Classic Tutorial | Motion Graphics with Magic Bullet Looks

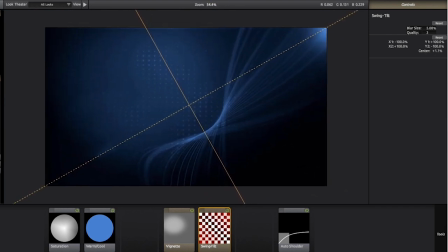This extends the middle non-blurred area and makes the effect a little more subtle,
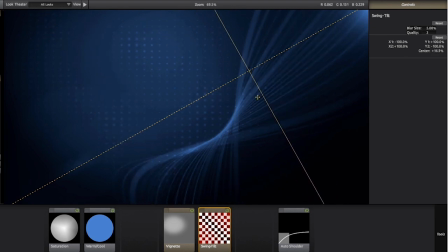especially if you change the blur size. And this can be interesting if you've got animated text coming in from off-screen, which can be made to appear to be coming into focus when it comes out of one of the blurred areas.
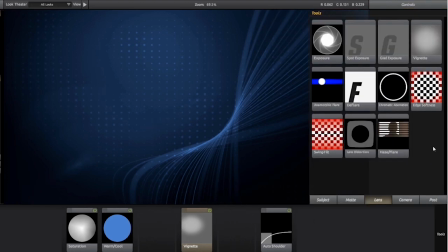You can do a similar thing with the edge softness tool, the key point being to focus attention on a specific area in the image.
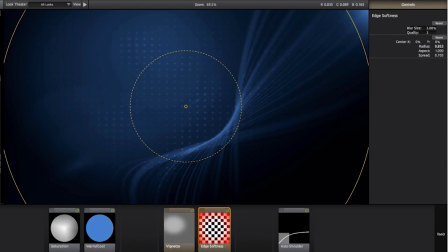Everything inside the central radius of the tool is in focus, and everything outside is blurred, according to how much blur I've set up in the tool controls. The default value of 3 tends to be too obvious as an effect though,
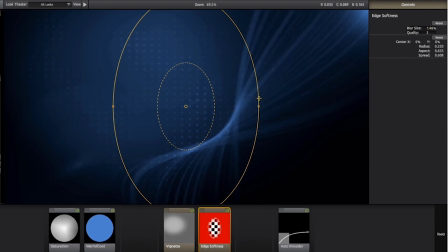so I often use a value of somewhere between 1 and 2, but of course it depends on the background I'm using. Once I'm happy with the tools I've set up, I can save this as a custom preset
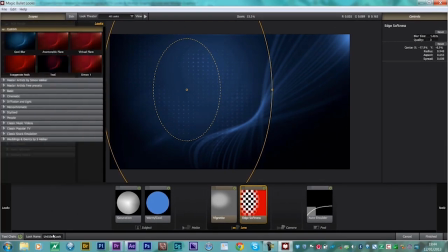by typing in the look name field and then hitting return or enter.
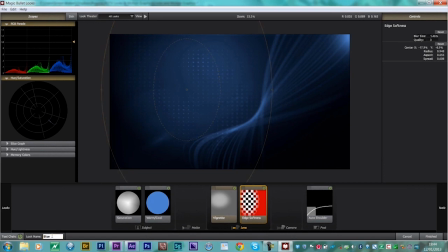This then stores the preset in the custom section. Although I can still continue to add tools to this effect, even though I've made a preset. The spot exposure tool can be handy to identify an interest on screen.
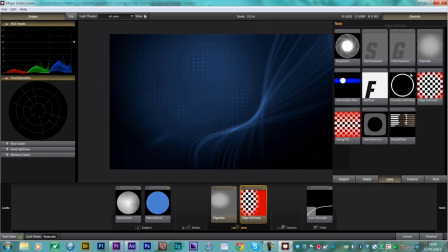It's got very similar controls to the vignette and the edge softness tools.
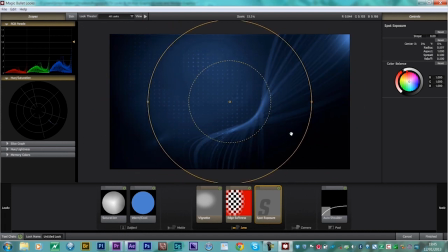And if you drag an aspect control, those small dots on the edge of the radius, and then resize it, you can create interesting graphical highlights on the background. This can be useful if the background you're working on doesn't have a lighting scheme or it doesn't have a series of gradients in the first place.
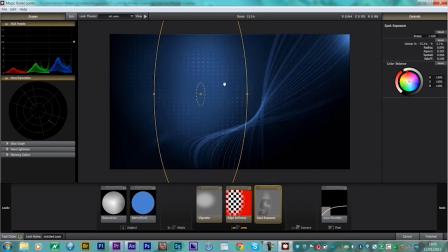Also, the highlight will interact with the other tools in the chain, so here the spot exposure becomes less bright when I drag it and it interacts with the vignette. If you find that you're constantly manipulating a tool to get a certain range of settings,
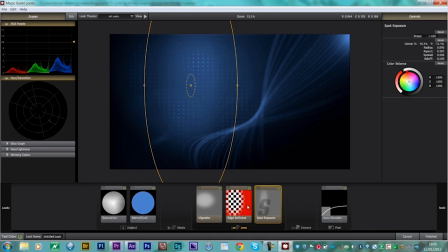then you can always save it as a custom tool by double-clicking on its name, typing in your own custom name, and then it will be available with those specific settings as a custom tool inside the relevant tool section,
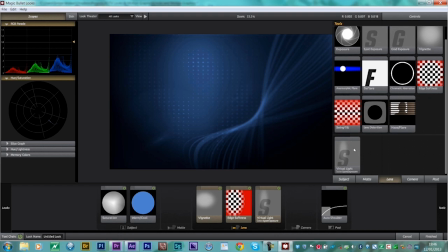near to the original tool.
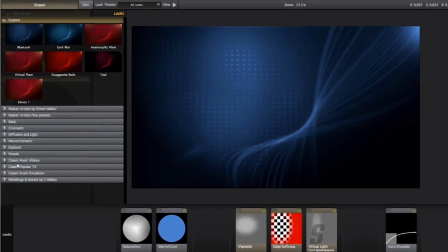Actually, this spot exposure technique is used in one of the presets that ships with looks, in the stylized section.
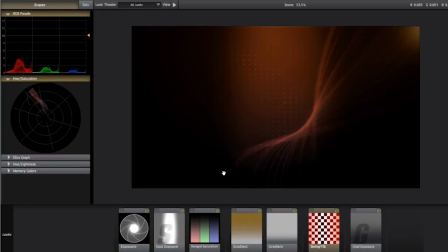Streetlight is designed to simulate the sort of lighting you get at night when standing under a street lamp. That's why it's got a lot of dark edges. The spot exposure deliberately tails off towards the bottom of the frame as it's interacting with a gradient exposure.
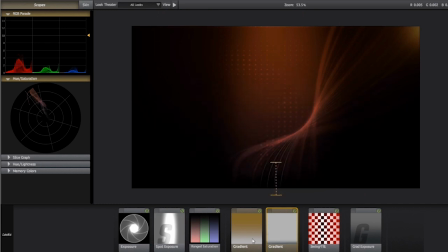And there's a color gradient angled to shine yellow from above as a virtual light source. So this is a much more dramatic feel for this image.
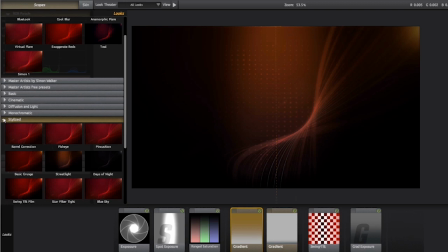Of course, using the inbuilt presets is a really fast way of setting up a shot and then going on to tweak individual tools.
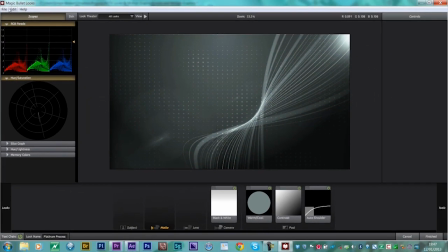There may be times you want to keep the overall look of a background and only slightly adjust it.
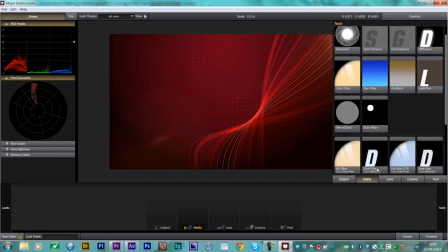So, for example, you might like the general movement, but you just want to soften some of the lines, reducing the fine detail.
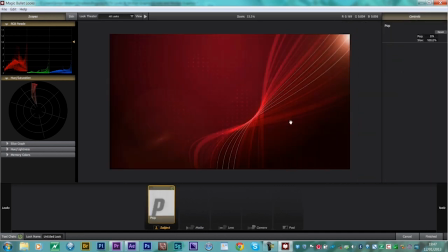Or you might want to exaggerate those lines and bring out more of the detail in the background. The pop tool was designed to manipulate the local contrast in an image.
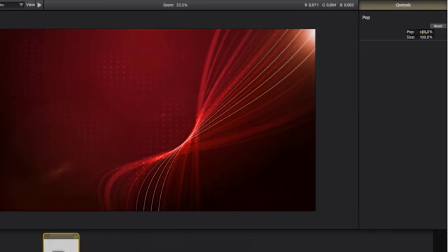It looks for the edges and either smooths out or emphasizes them. So it acts like either a sharpening or a softening tool, depending on whether you drag the pop setting to a positive or a negative value.
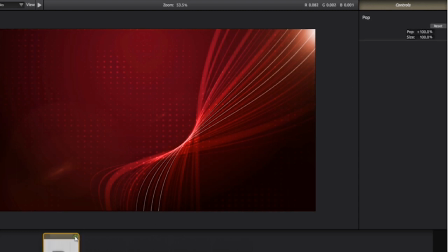Because it's designed to either enhance or reduce the local contrast, the size control adjusts the tolerance of that local contrast. So a higher setting for pop and size will bring out much more detail.
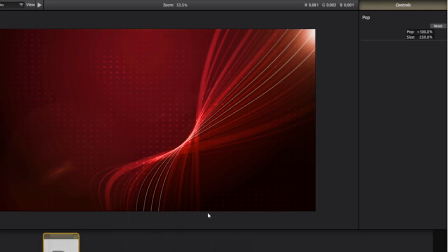If you've got access to the original source file, you can of course make these adjustments directly in the host application.
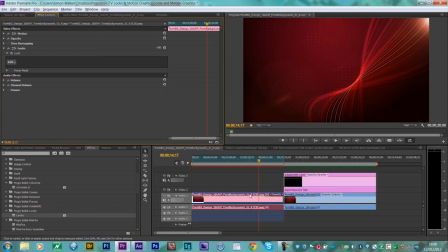So in this case, I can jump over to After Effects and edit the original file.